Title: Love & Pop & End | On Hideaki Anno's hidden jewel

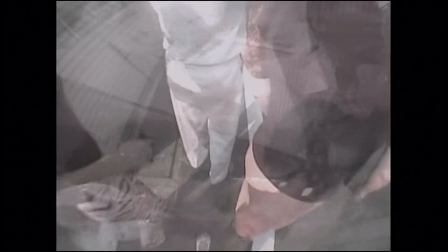We should consider, there are people who care about you, to be a key phrase equal to the rest.
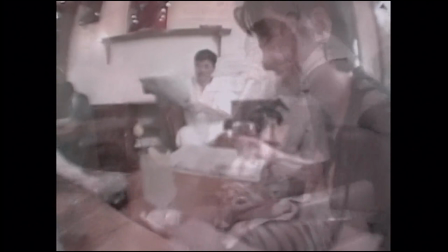Even as this is a short review, we should dedicate some space to the technical elements of the film beyond just the script.
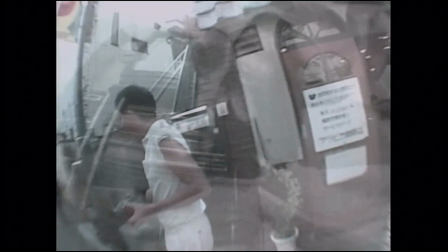One immediately notable attribute of Love and Pop is its frame rate.
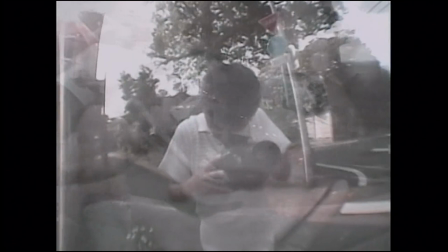While it was lowered to the conventional 24 frames per second for its theatrical release, the DVD and all subsequent releases have been in 60 frames per second.
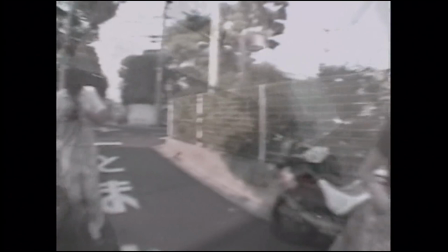This peculiarity is hardly surprising given the production of Love and Pop.
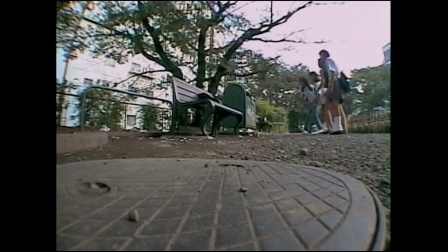According to the Making of Love and Pop documentary, Hideaki Anno decided to adapt this particular story out of a desire to approach a subject that would lend itself to being filmed by digital camcorders, since he had become interested in the technology during the creation of The End of Evangelion.
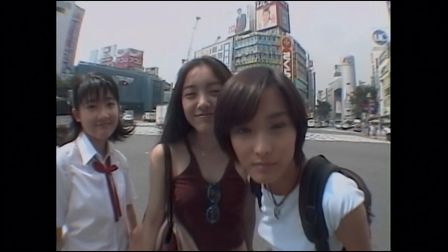By default, most camcorders record in the naturalistic frame rates of 30 frames per second or 60 frames per second instead of the cinematic standard of 24 frames per second.
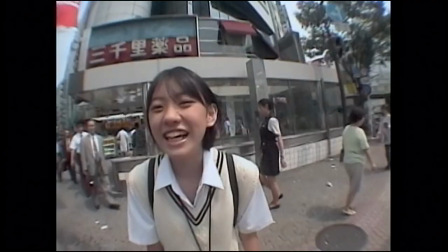Of course, digital footage can easily be modified to alternate frame rates after the fact.
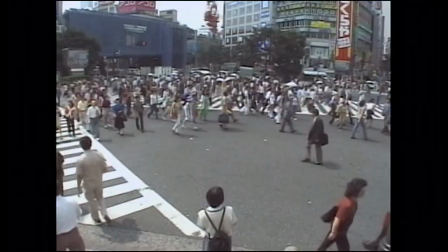This was done for the theatrical release of Love and Pop, and many famous found-footage-type films that use camcorders,
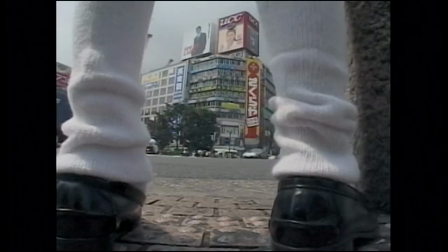such as The Blair Witch Project and Cloverfield, remain in 24 frames per second despite the inherently cinematic feeling that gives them.
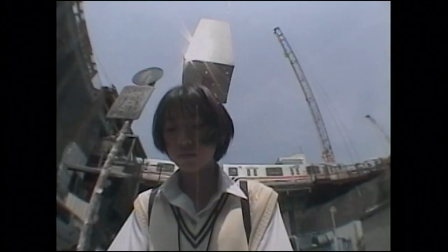However, unlike those films, Love and Pop was originally intended to be presented as a homemade camcorder mockumentary.
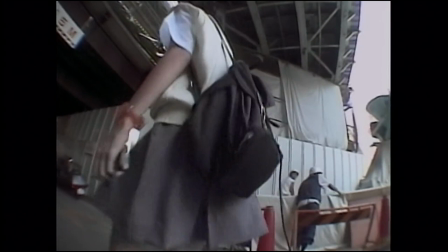Given that mindset, it is hardly surprising that much of the photography was done with an eye towards being presented in a naturalistic 60 frames per second.
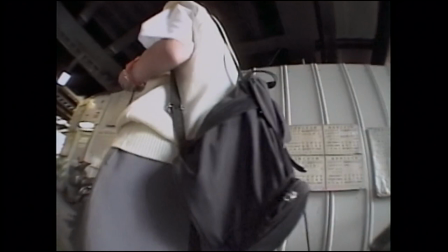Of course, as is obvious from the final product, the mockumentary conceit fell away from the project when it came to its final production.
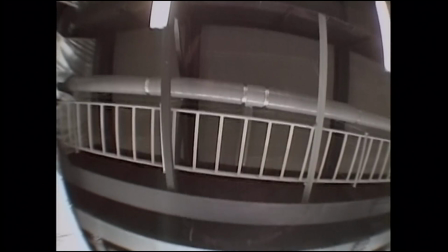Instead, Anno opted for an experimental style that featured a high degree of coverage involving camcorders placed intimately in various strange locations.
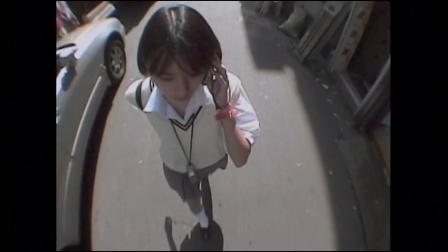For example, the film features camera angles taken from atop a model train, inside a girl's skirt, inside a microwave,
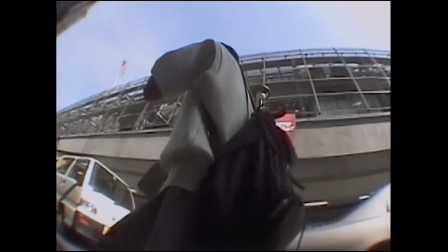inside a bowl of pasta, a camcorder strapped to the hand of an actor, and a camcorder affixed to the head of an actor in order to create a first-person point-of-view shot.
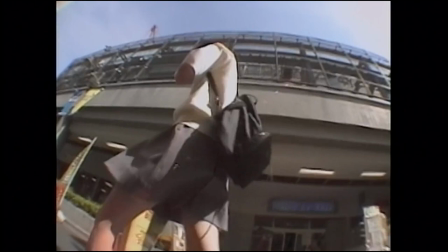It is impossible to speculate with any certainty about the original intent of this style. Beyond that, it is a decision that fits with the various naturalistic aspects of the production that we have discussed thus far.
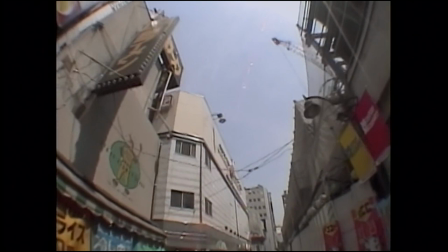However, the benefit of experimentalism like this is that, like the story that is being adapted in this case,
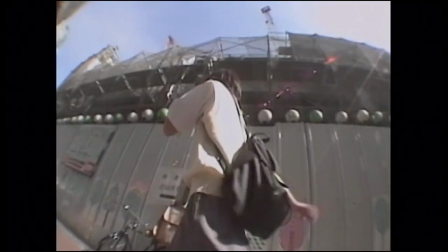it tends to evoke ambiguous feelings from the audience, who do not necessarily have any familiarity with the grammar being used in such a film.
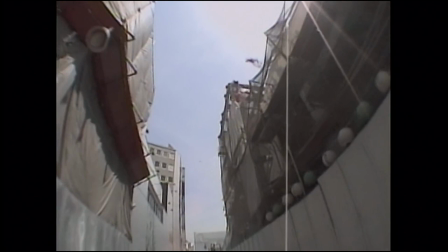For example, these many odd camera angles allow for a high degree of intimacy as the camera is placed in the midst of the character's actions.
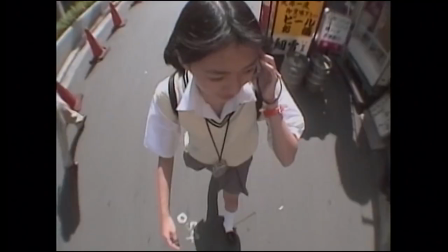However, unlike something like a found footage film, our perspective is often discontinuous with that of the characters, sometimes being affixed to inanimate objects around them.
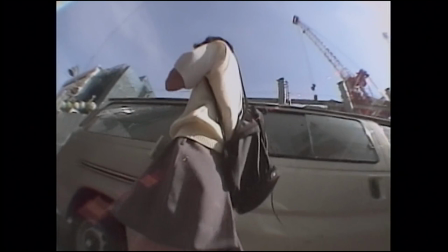The resulting effect is an intense mix of the contrary sensations of intimacy and objectivity.
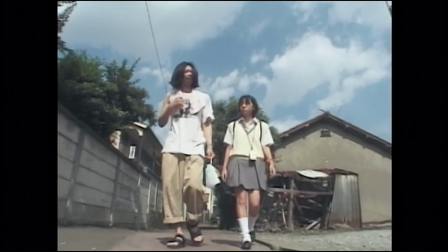This film does not have the rigid subjectivity of a naturalistic and intimate cinematographic style. but it also lacks the cold and impersonal objectivity of a David Fincher film.
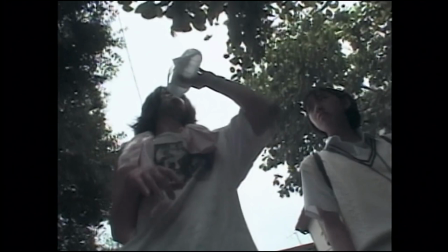Instead, we witnessed the story through an ambiguous medium between the two.
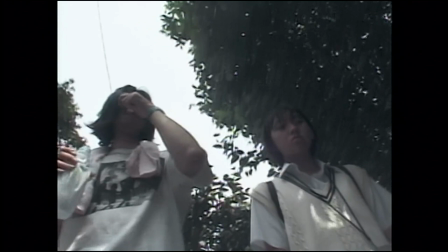In order to facilitate these innovative perspectives, Anno brought on some crew that were familiar with the particularities of filming intimately with a camcorder.
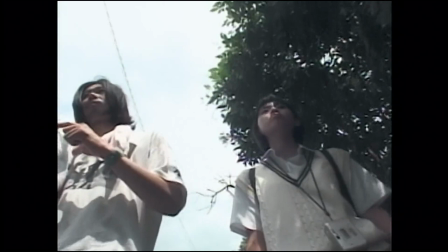More specifically, photography was headed by a JAV, Japanese Adult Video, team led by the AV director company Matsuo.
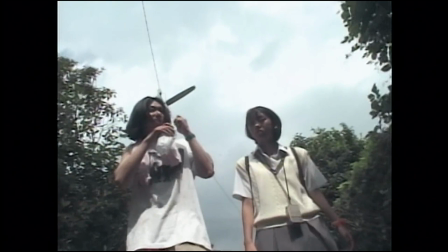In addition, Matsuo consulted with the AV director Katsuyuki Hirano, who had extensive experience filming first-person perspective pornography, in order to help plan these shots.
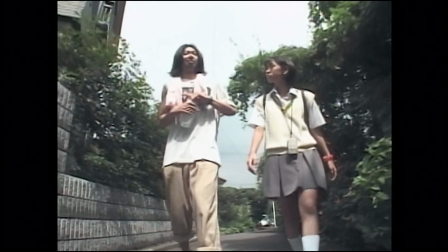While pornography is a very helpful analog to the style adopted by love and pop,
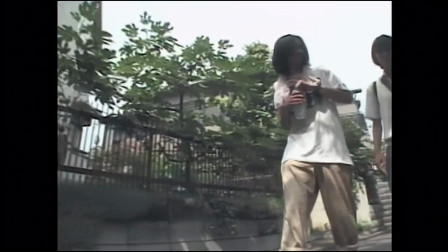as it is a genre that also combines intimate cinematography with an intentional distance from the characters, there are important differences between the two.
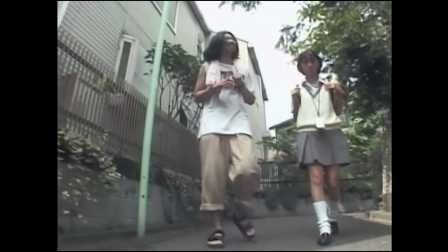It would not be accurate to say that love and pop is shot in the style of pornography. Not that pornography has one unified style to begin with.
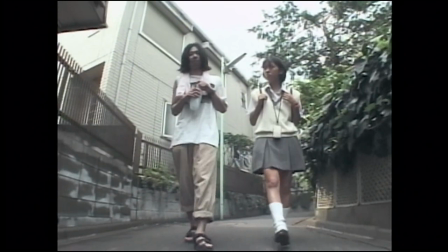Still, the similarities that do exist contextualizes the lens that love and pop brings to such a sexually charged subject in interesting ways.
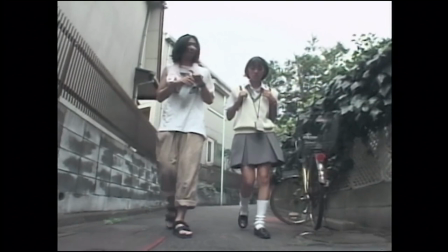However, the purpose of these similarities as deployed here are almost precisely the opposite of their use in pornography.
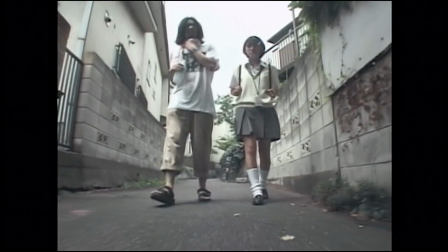The tinge of the objective and dehumanized exists in pornography in order to erase the particularities of the characters in favor of the audience's own fantasies.
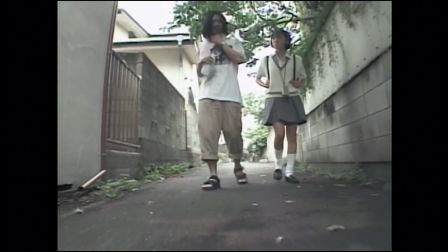This is contrasted in the case of Love and Pop, where the audience often finds themselves trapped as inanimate pieces of furniture as they watch Hiromi undergo trauma.
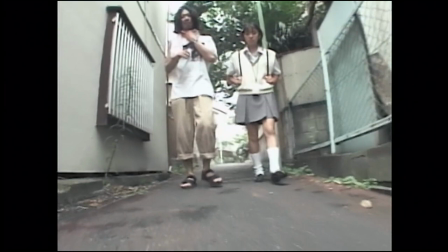We are not an audience to sexual exploitation. We are just stuck in the same room as it.
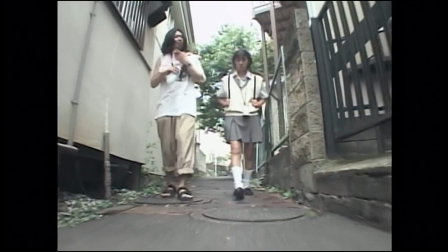As the novelist Kingsley Amos said of Vladimir Nabokov's Lolita, One of the troubles with Lolita is that, so far from being too pornographic,
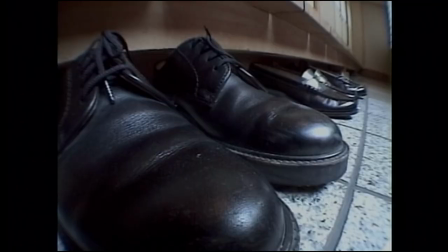it is not pornographic enough, by which he meant that the indifferent depiction of sexual exploitation is all the more uncomfortable next to sex that is meant to titillate.
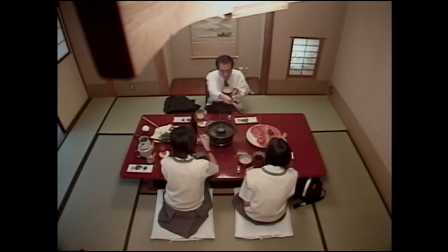Of course, beyond the sexual dimension, we must return to the ambiguities of the experimental style chosen for love and pop.
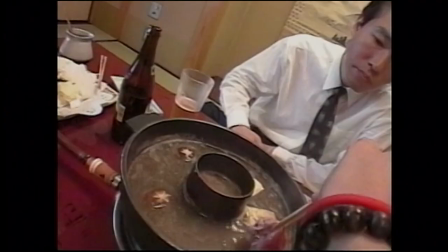Just like the script, this presentation denies the audience clear answers for how they are meant to feel.